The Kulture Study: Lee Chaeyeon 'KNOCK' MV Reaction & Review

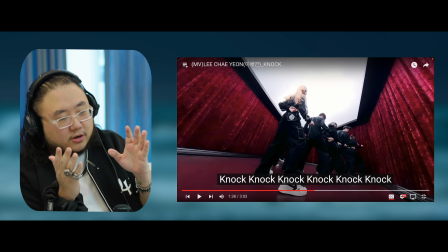[13:12]
And then she's later drinking this red thing. And the red wardrobe she's in at the end feels more like a coffin.
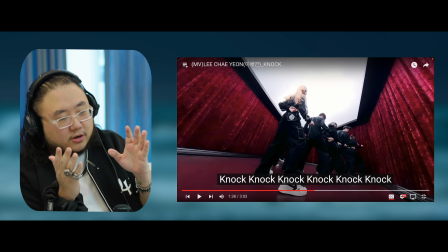I don't know what that, and then her eyes are glowing, and then the camera work is like, oh my god, the camera work's so
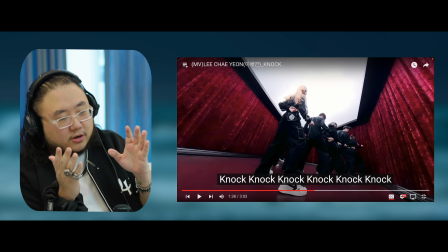[13:46]
awesome. Ooh, yeah, we're getting a lot of the quick hyper cuts right here. Oh, that's nice. They only give us a little here, and then they give us a lot later. Oh, just the stamping again. I've talked about this in numerous other videos before, but when you have a camera angle low and it's,
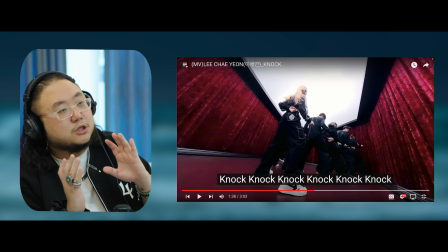[14:06]
or the positioning of the camera is low, but it's angled shooting high.
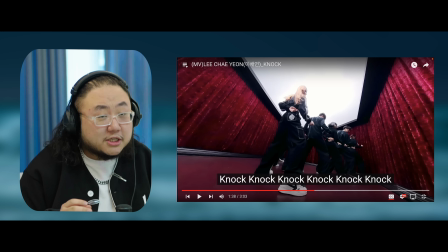[14:11]
And here, if you look, the set is extremely, extremely small.
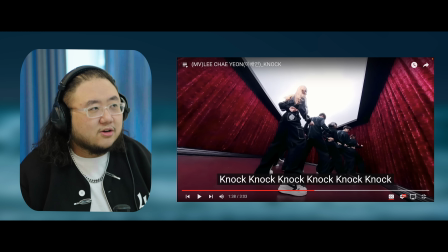[14:16]
So is that mirrored set room that she's in. And a lot of these sets are claustrophobic, but what they do is they shoot it with an extremely wide lens. So it gives it like this warped sort of out of this world sort of psychedelic view.
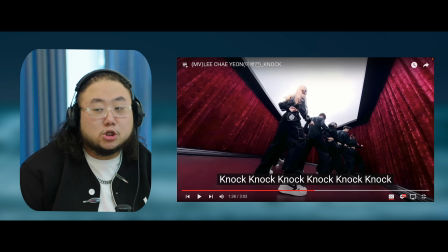[14:30]
And it's also making her movements look much more exaggerated and much more powerful.
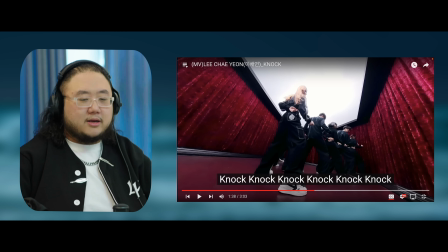[14:35]
And then you're when you're low and you're angling high, it's just kind of like angle philosophy.
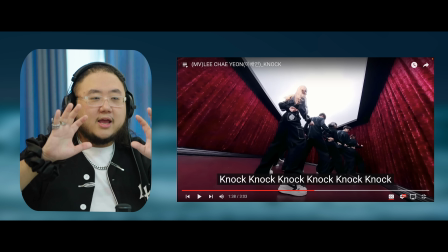[14:44]
If you're low to, shooting high, it makes people look much more powerful and dominating, right?
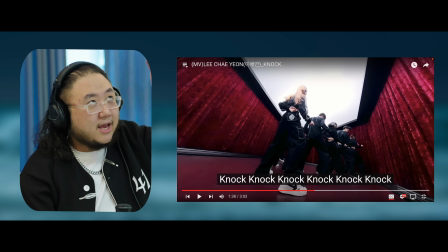[14:50]
Because when someone is crushing you, they're above you, right? And then when a camera is angled from high shooting low, it makes it like you're looking down on them.
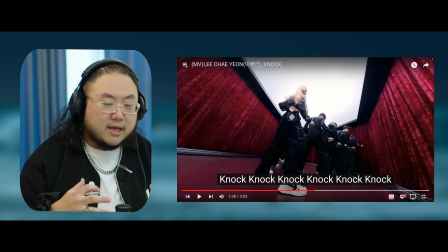[14:59]
And so they are constantly making Chaeyeon look powerful and look more intimidating
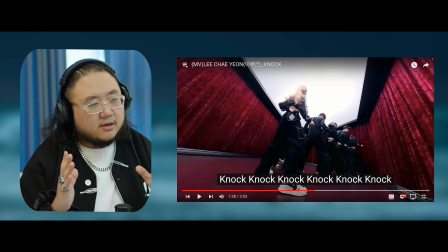[15:03]
as a dancer by constantly shooting the angle from low or at eye level.
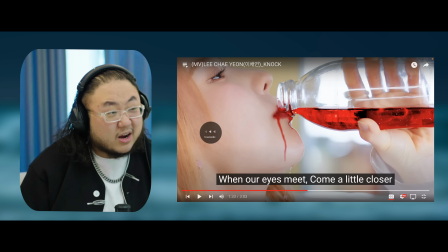[15:08]
Eye level is the standard. And so the way they even come in right here is incredible. On the stamping?
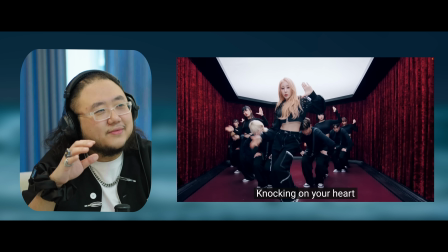[15:19]
Oh. And I love how there is this strange percussion.
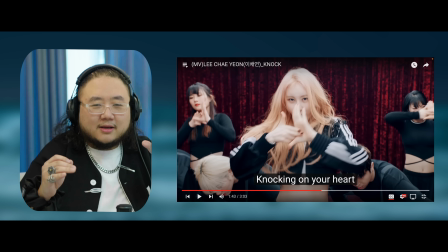[15:24]
It sounds like almost like a wooden block in the background. Just goes, na, na, na, na, na. And then, na, na, na, na, na, na. No, no, no, no, no, no. I don't know what the pattern is.
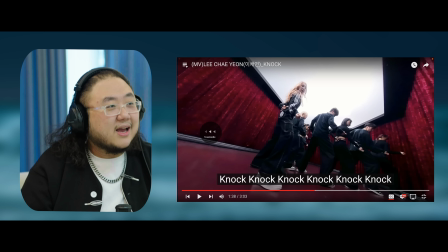[15:35]
It's like sparse, but it kind of feels like a, almost like a clock ticking at the same time.
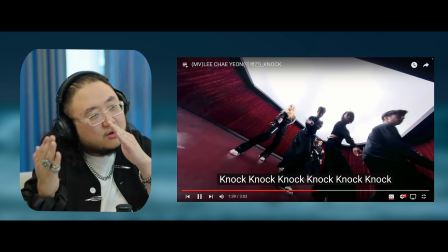[15:41]
And the way the camera work moves on each knock is awesome.
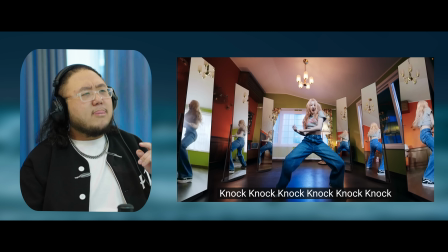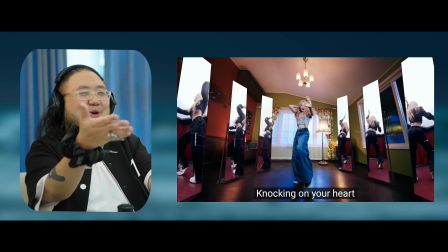[15:53]
Oh, that's so cool. Oh, that's so cool.
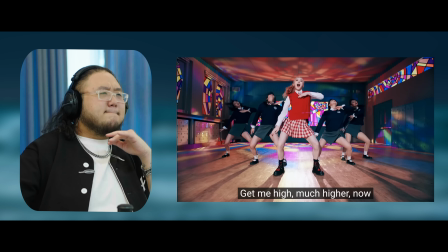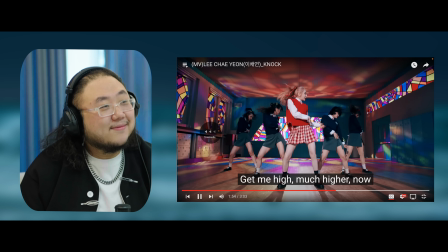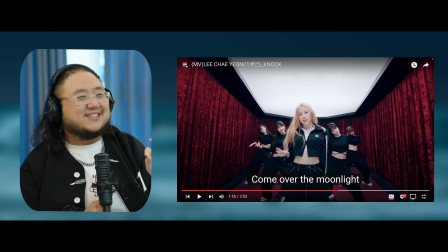[16:06]
Her acting too. Oh, her acting too. She is so hot this comeback. It's her energy. Oh my god.
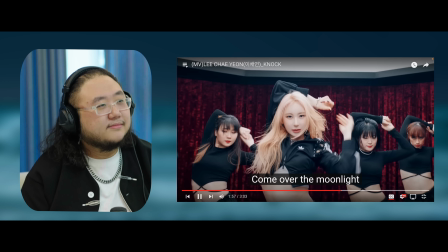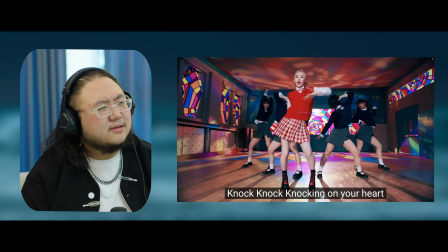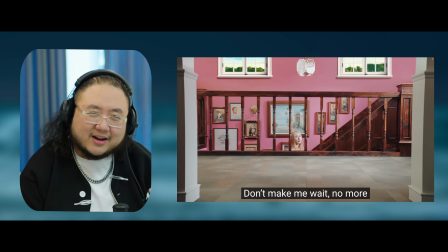[16:25]
And obviously switching between like the cuter outfit and the much more cooler black athletic outfit.
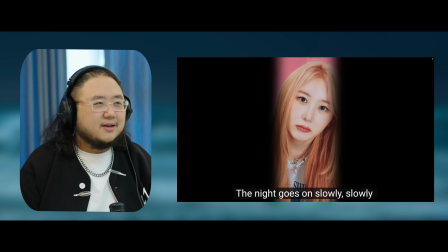[16:32]
I love it. She feels more like a vampire here.
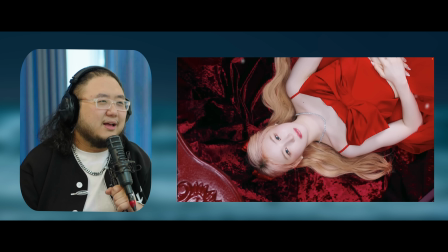[16:38]
Like this feels, yeah, more like a coffin more than a wardrobe.
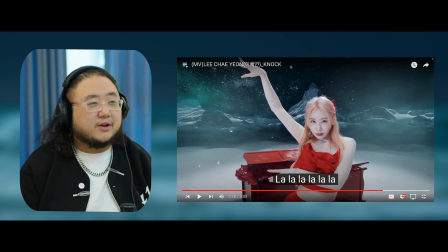[16:47]
All right, and then this is also where I'm going to compliment them. The CG background looks good. Thank fucking goodness. My God, it could have ruined this entire video, but the cinematography is consistent.
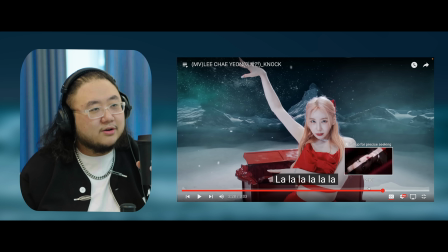[17:02]
Her skin color is a little paler than the rest of the video, but if you notice, it's completely like in line with the much more snowy area.
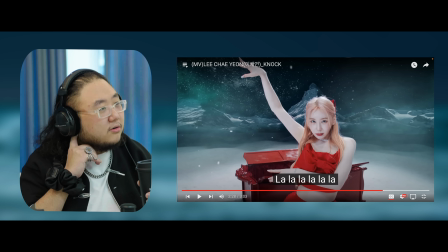[17:12]
Like it's a lot more cool and blue in the background. So her skin tone being slightly paler actually consistently works with the video.